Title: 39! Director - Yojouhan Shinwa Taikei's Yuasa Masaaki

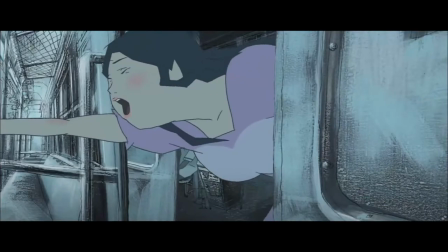[4:12]
As a result, Yuasa's early works failed to appeal to a broader audience,
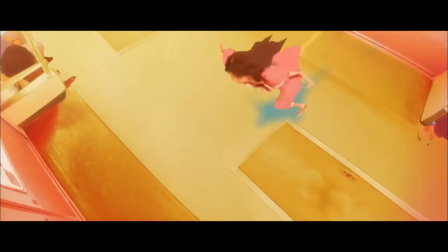[4:17]
which is somewhat unfortunate since they have much potential to become something greater.
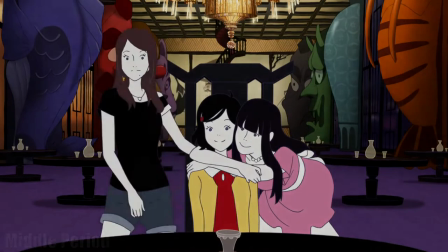[4:25]
The middle period of Yuasa's directorial career includes works such as Yojo-Hang Shinwa Taikei,
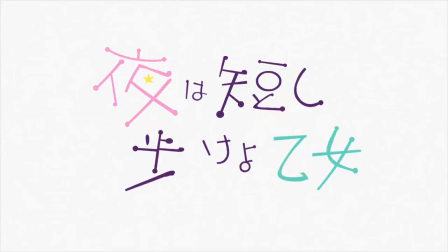[4:32]
Ping-Pong the Animation, and Yoruwa Mizikashi Arukeu Otome.
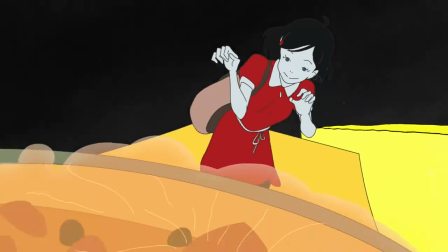[4:36]
In this period, Yuasa's characteristics from the early period remain mostly the same.
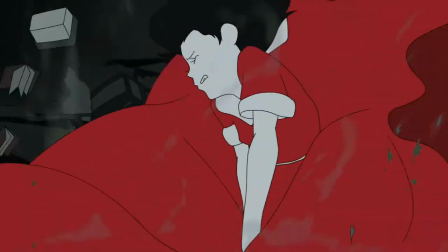[4:42]
Similar to what we see in his early works, Iwasa focuses on dynamic movements.
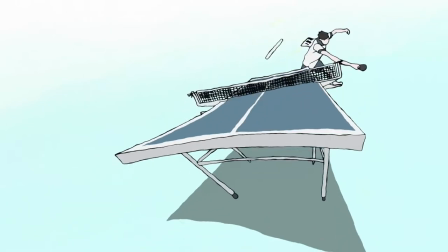[4:48]
In episode 11 of Ping-Pong the Animation for instance,
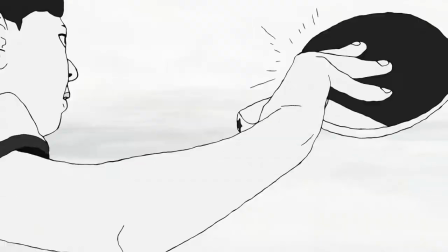[4:52]
the scene where the two protagonists play a ping-pong game shows dynamic movements that feel exaggerated and powerful.
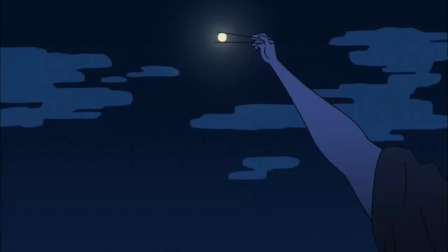[5:00]
His works from the middle period also present unusual character and world design.
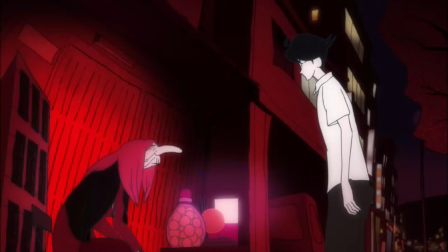[5:05]
In conjunction with the character designer Ito Nobutake, Yuasa creates a strange motley of characters that characterizes each of his works.
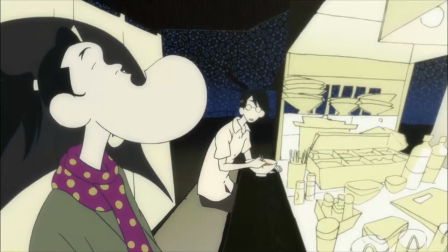[5:14]
For example, Ozu and Higuchi Seitaro from Yojohan Shinwa Taikei represent Yuasa's style with sharp lines and edges,
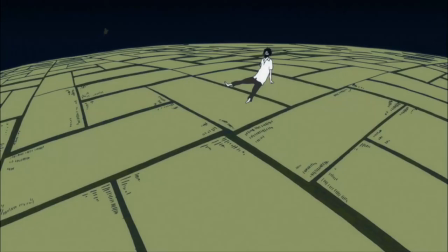[5:22]
uneven coloring, and a deliberate lack of details. Episode 11 of Yojohan Shinwa Taikei shows Yuasa's distinctive world design
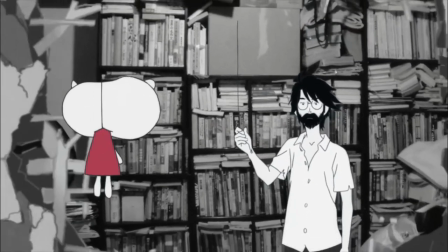[5:31]
as the protagonists become lost in an infinite maze of tatami rooms,
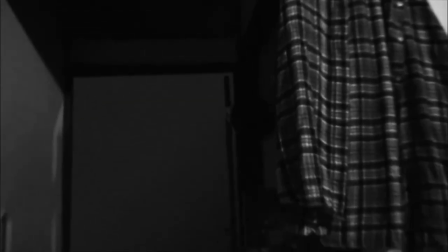[5:36]
which looks surreal and bizarre. Finally, Yuasa's imagination and creativity are very noticeable in his works from the middle period.
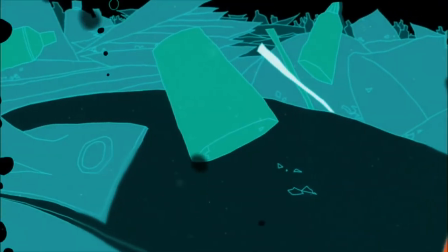[5:45]
Both Yojohan Shinwa Taikei and Yoruwa Michikashi Arukeu Otome demonstrate
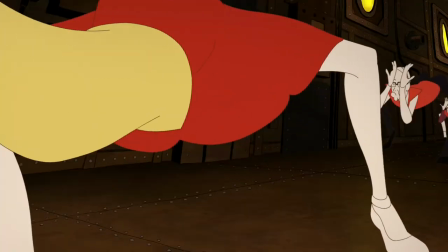[5:50]
Yuasa's creative prowess with strange events happening around the protagonists.
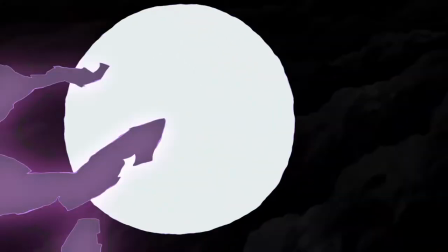[5:55]
In terms of shortcomings in Yuasa's early works, we see some noticeable improvements.
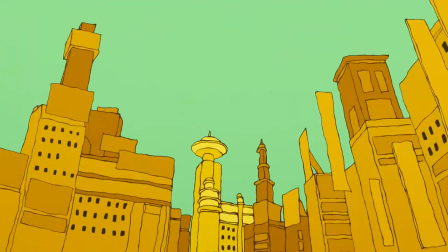[6:01]
Unlike his early works that lack a coherent story, his works from the middle period all have solid plots.
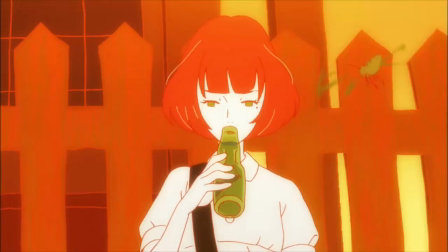[6:09]
In addition,
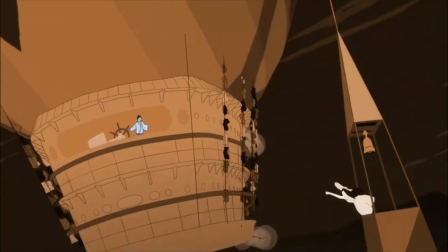[6:10]
Yuasa shies away from avant-garde expressions that the general audience could not embrace or understand while maintaining his distinctive style.
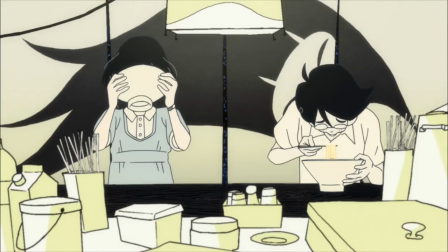[6:19]
As a result, his works have become much more widely accepted, which I find quite welcoming.
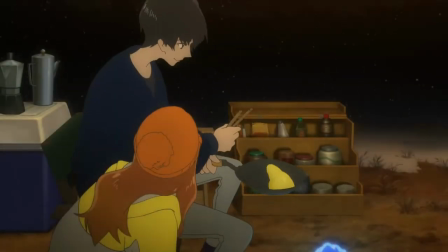[6:30]
The recent period of Yuasa's directorial career includes works such as Devilman Crybaby,
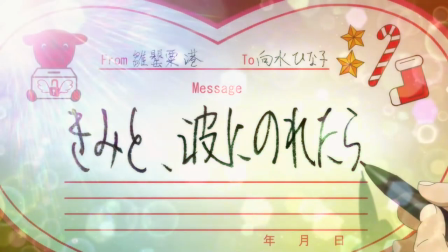[6:37]
Kimito Nami-ni Noretara, and Eizo Ken-ni wa Teo Dasuna.
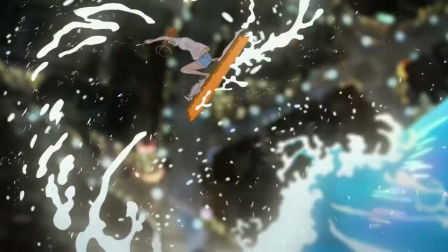[6:42]
In these works, the characteristics seen from earlier periods are all present.
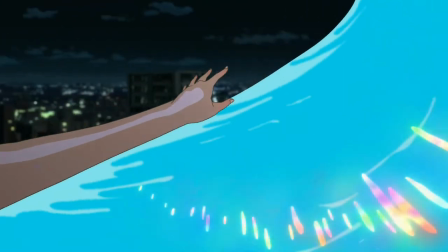[6:48]
First, dynamic movements are well depicted. In Devilman Crybaby, for instance,
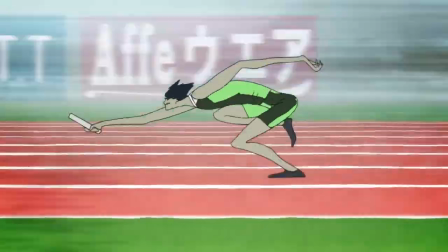[6:54]
the scenes demonstrate dynamic movements that are much more exaggerated and powerful than what we usually see in other anime.
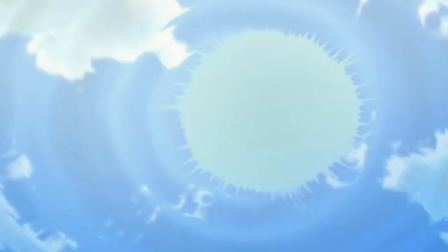[7:03]
Unusual character and world designs can be observed in all of his recent works as well.
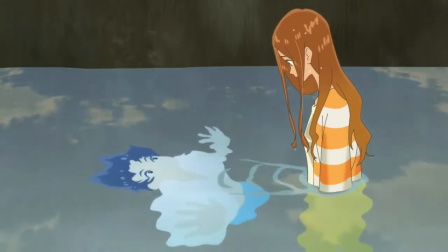[7:08]
In Kimito Namini Noretara for example, we see a protagonist's boyfriend who appears as a spirit inside water after he dies in an accident.
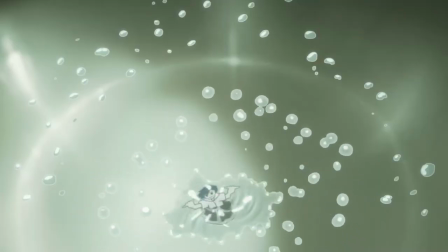[7:17]
His design is strange as he looks slimy and blobby as if he were part of the water.
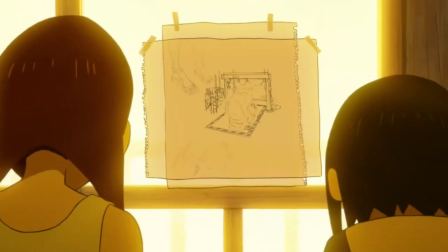[7:22]
Lastly, Iwasa's emphasis on imagination is evident.
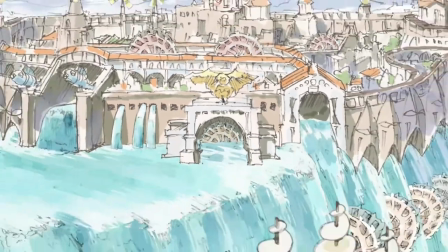[7:27]
For example, in Eijo Kenyawa Teodasuna, we see a group of high school students trying to make anime.
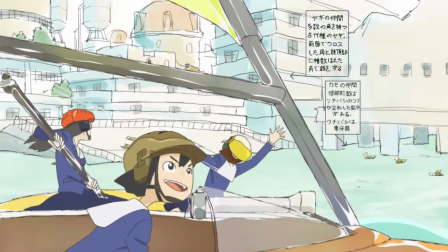[7:35]
If they talk about their upcoming anime project, their imagination becomes a reality.
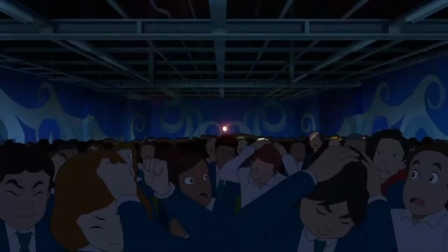[7:40]
The chase scene, the fight scene, impossible machines, and fantastical buildings and landscapes.
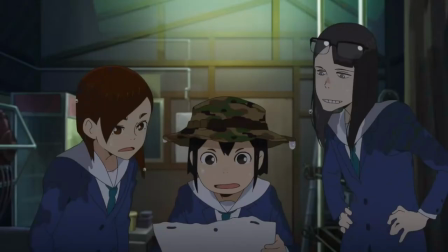[7:47]
By blurring the boundary between imagination and reality, Yuasa shows the power of creativity, which I find quite intriguing.
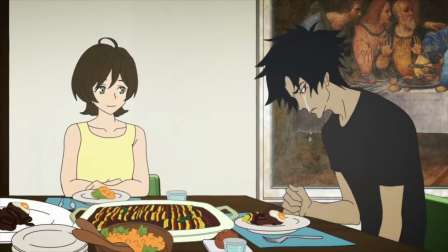[7:57]
In terms of his shortcomings, he has improved even further. His once incomprehensible avant-garde expressions are mostly gone,
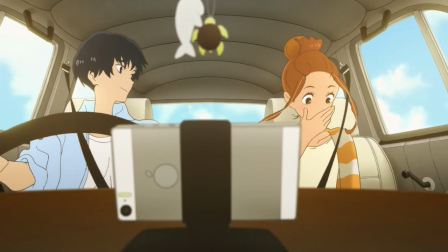[8:05]
and the narrative is solid and easily understandable in all of his recent works.
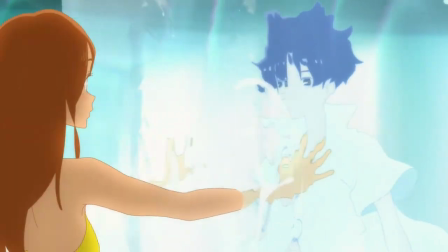[8:11]
However, this does not mean that Yuasa has lost his edge.